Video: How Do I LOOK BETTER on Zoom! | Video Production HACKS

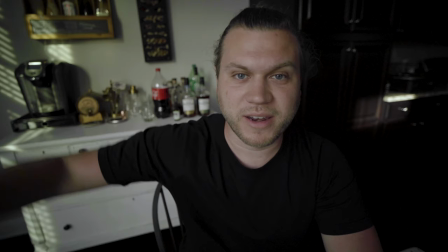253s
Option number two and probably the easiest is just to sit close to a window. You might have seen me do this in other vlogs where I film myself next to a window.
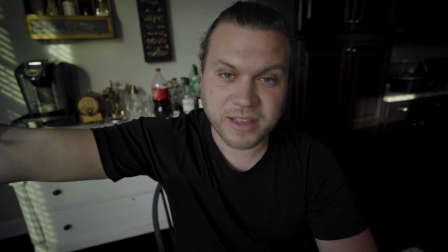261s
Right next to me, right here, is three giant windows and I've just got the natural daylight shining against me.
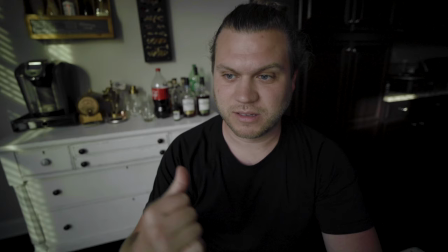269s
Again, I've set up an angle so that you get the lines get
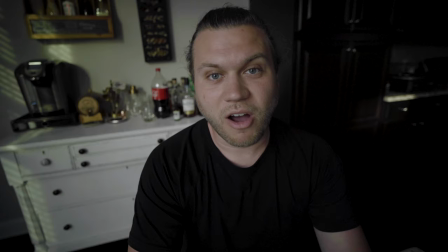274s
the line right here and the line right here pointing directly at my face which is where I want you to look it also
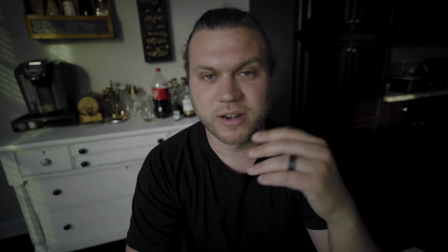283s
causes the light to hit you in a way that still causes a little shadow over here and
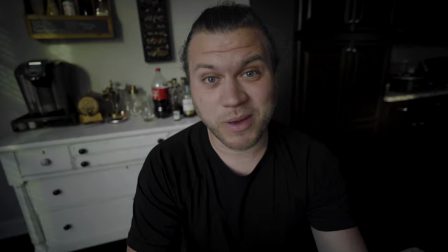288s
doesn't make your face look flat but gives you a little depth and texture and just makes you look better now you can also just set it up to where the window
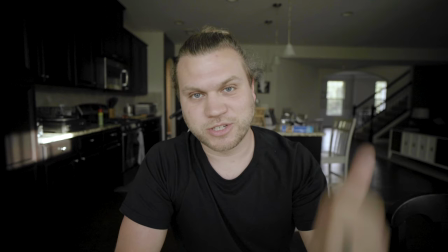296s
is directly behind the camera shining straight onto your face and just lights your whole face up gives a nice clean look but
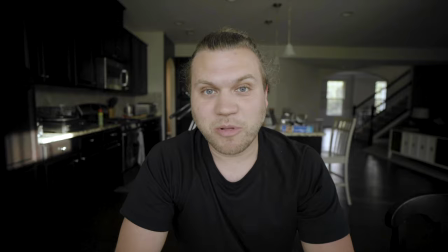303s
then you're showing your messy kitchen and everything else behind you and i just don't want to do that but it's a viable option okay so my last option for you guys and this is just three there's so many options and my last option is maybe it's the end of the night and you just want to talk to a loved one on you know zoom or skype or whatever they're using now your iPhone, FaceChat, whatever, I don't know. A nice, soft, cinematic look really is just to sit by the lamp by your couch.
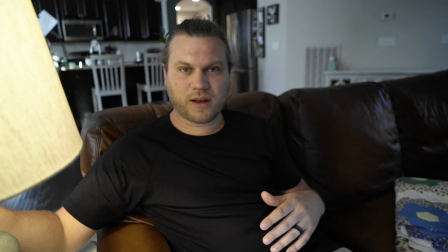339s
I've got a lamp right here.
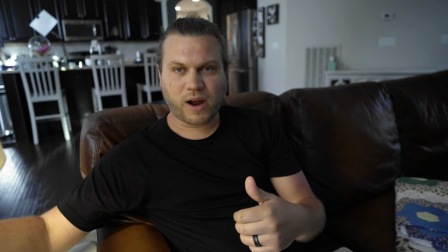341s
I can bring it closer if I want more light on me, and then just pull the image in, or I can leave it right out there.
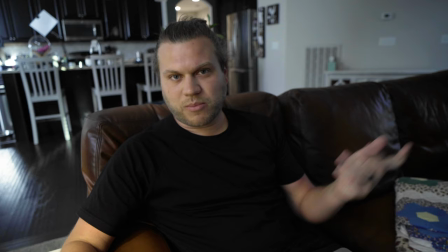350s
Again, I did the lines, but you don't need to do that because you're just talking to your sister in Idaho, but I think you get the point but these are just three simple options to light yourself better for your zoom calls or your Facebook lives or whatever you're doing to stay stained in this quarantine thank you so much for watching this video if this helped you leave a comment below also let me know what you're doing to light yourself what you don't like about this video what you did like what you took away from it all leave all that in a comment below make sure you hit the subscribe button and hit the bell and I will see you in the next video